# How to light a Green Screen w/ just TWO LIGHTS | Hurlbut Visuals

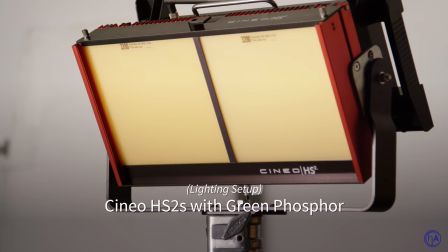We're going to go and change it up. We're going to use Cineo HS2s to be able to light our green
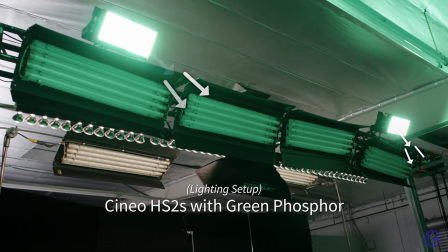screen with the green phosphor in there.
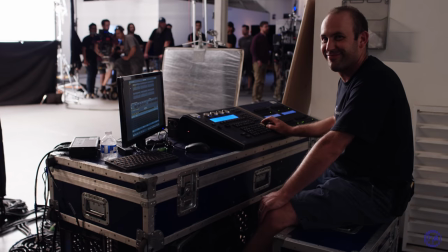I'm going to have Eric, my gaffer, who's over on the dimmer, he's going to start bringing up our green screen.
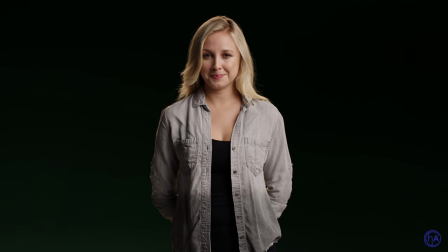Right now it looks, look at that, we've made the green actually black. Now that's when you know you have really nice lighting going on. Look at how beautiful Monette separates out of that with the key light mixed with a nice, slightly warm backlight.
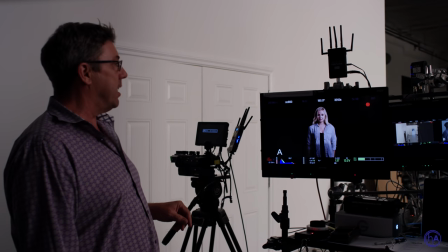That looks really nice. All right, so ignite it. This is 5% right here.
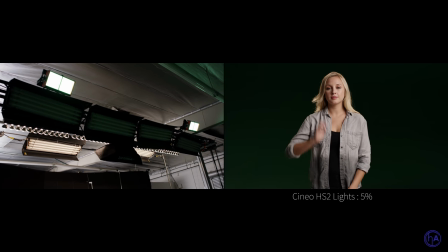Okay, you gotta keep on coming. Is it doing anything for you, Jayne? Rolling it up. Okay, rolling it up.
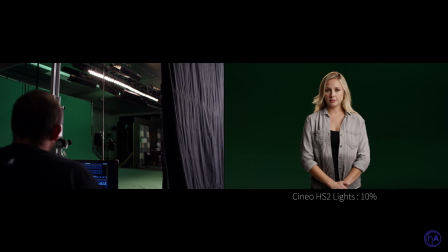That's 10%. Keep on going.
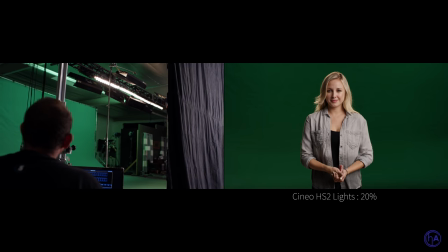20. Keep on going.
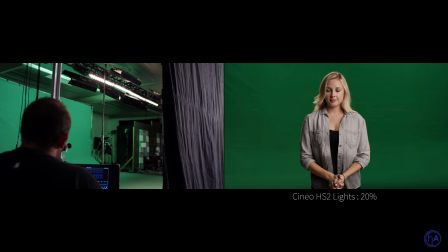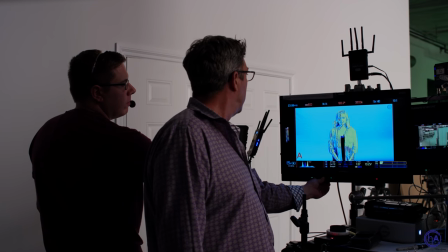30. Okay, hold there. We're probably getting close, right? Keep on going. Okay.
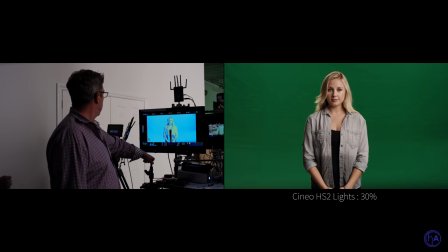I'm gonna jump to 40 now.
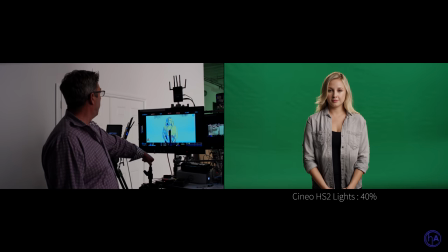That's 40. 47.
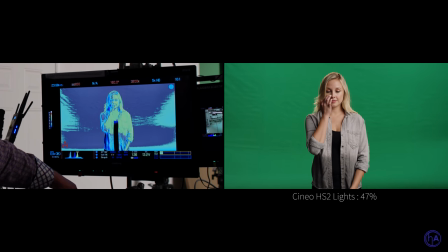47%, Shane. Ooh, almost there. 40. You wanna come to 50? 40. Yeah, let's commit to 50.
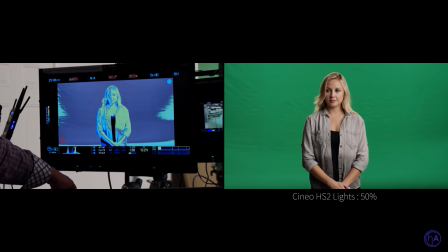Okay, let's commit.
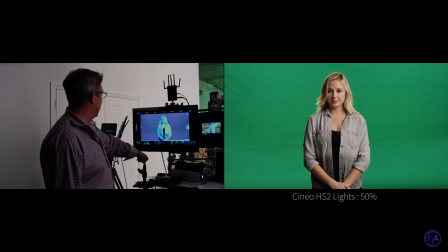52.3. Okay. You sure? Are you sure?
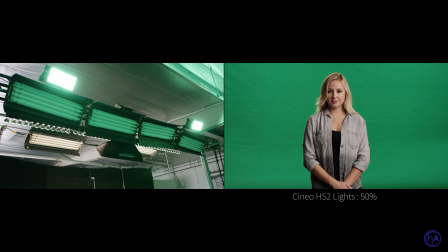Okay. 52.3. Enter. No. Okay.
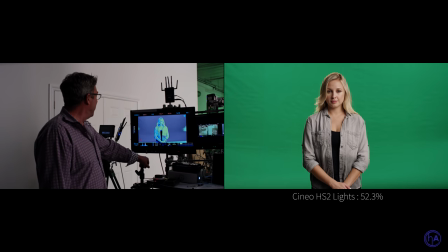55?
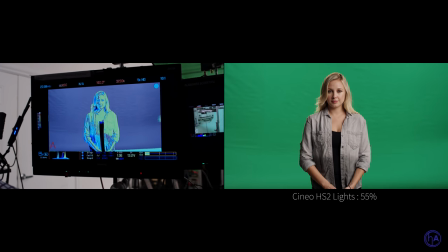55% there. And 57.
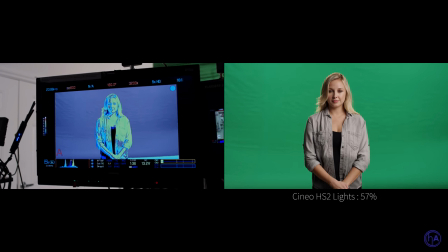57%. And 62. Ooh, go back.
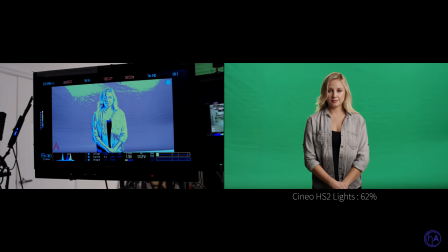Go to 60. That's 60? Uh, that's 60 there?
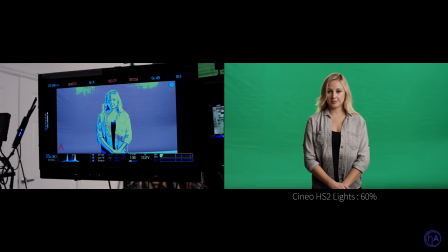58. That's 58. All right.
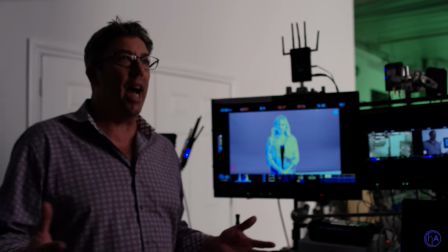Now look how easy we were able to dial that in compared to the Kino flows.
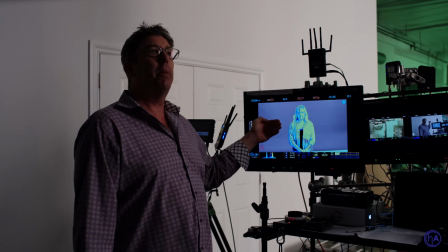And that's because it's absolute ultimate control with the HS2s.
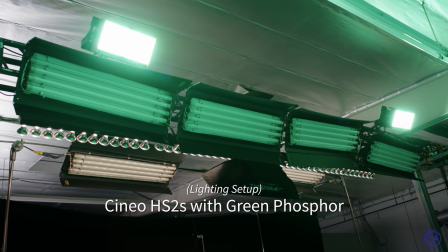So the Cineos, it's the same thing as the tubes. It's emitting the specific wavelength the screen will reflect,
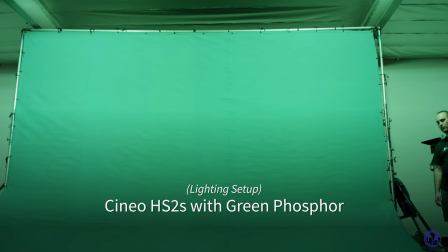but the difference is they spread much more evenly across the screen with many fewer lights and a lot less space and a lot less power.
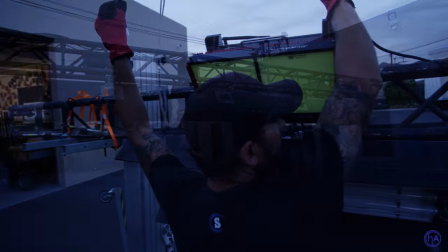And a lot less time rigging-wise. A lot less time rigging-wise.
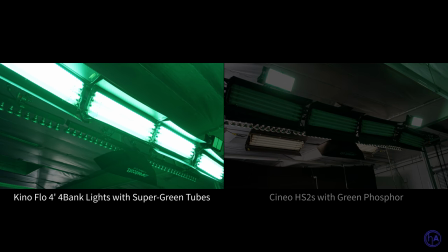Another thing about the Cineo versus Kino Flow is that the Kino only has so many levels you can take it down, dim it, you know, or make it brighter.
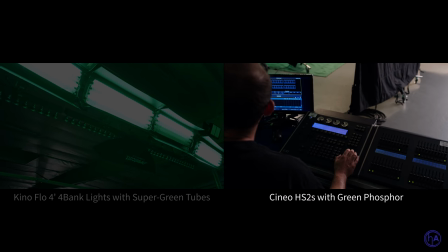Essentially four steps. The Cineo lets you dial in exactly that level you want on the screen, which lets you really get it to the exact exposure you want.
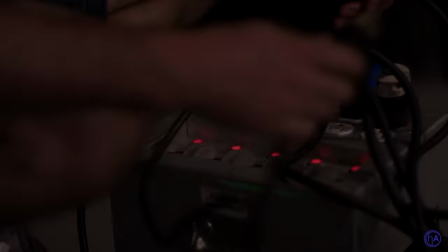Two lights on the left and right side run by just stingers. You're not running head extensions and ballast down on the ground.
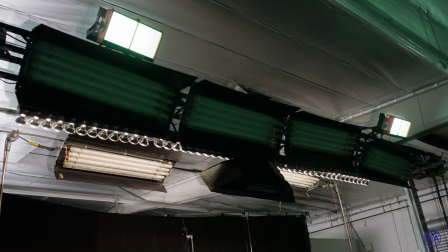You're just simply two lights that have an incredible amount of spread.
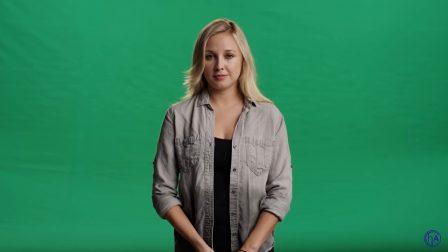Filling out the sides has enabled you to get a beautifully lit even screen.
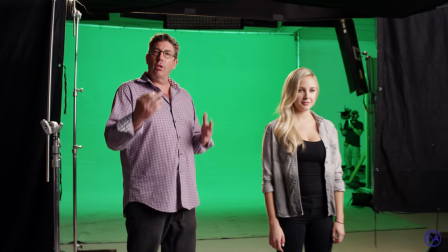A huge part of the success of being able to pull off a good green screen key and
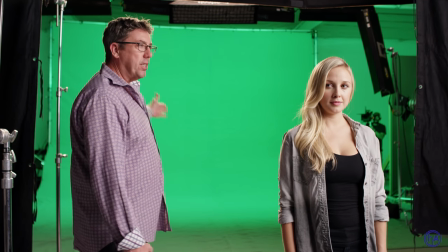nice separation with lighting is the distance that your subject is away from the screen.
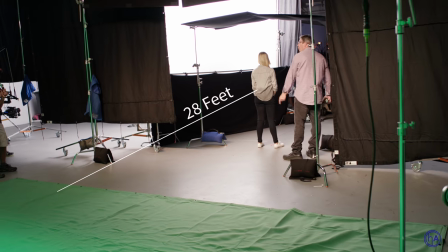She is 28 feet away from this 20 by green screen.
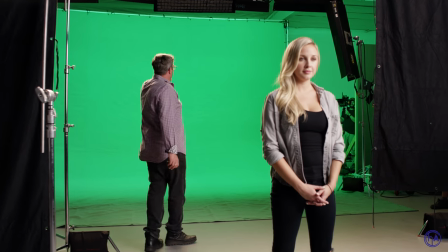By having this distance the green screen is very far away which means it's not on top of her.
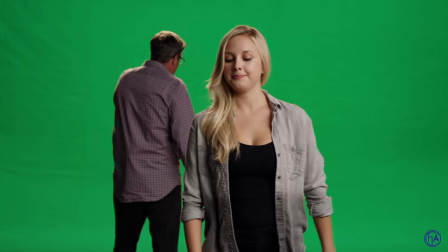So let's kind of look at that. Let's have you back in here for a second, just getting closer to the whole thing.
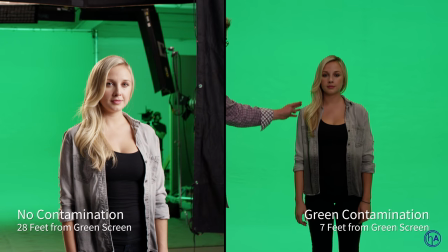And right off the bat, yeah, stop right there. I'm already starting to see all this green contamination that's happening on
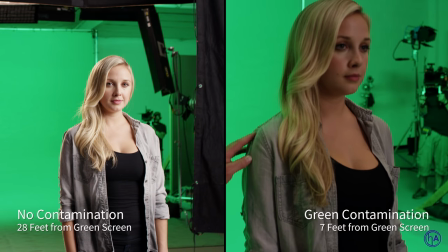her arm and shoulders and hair.
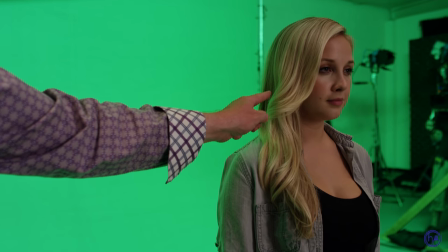See how it's wrapping the side of her hair? Now watch as she moves forward slowly.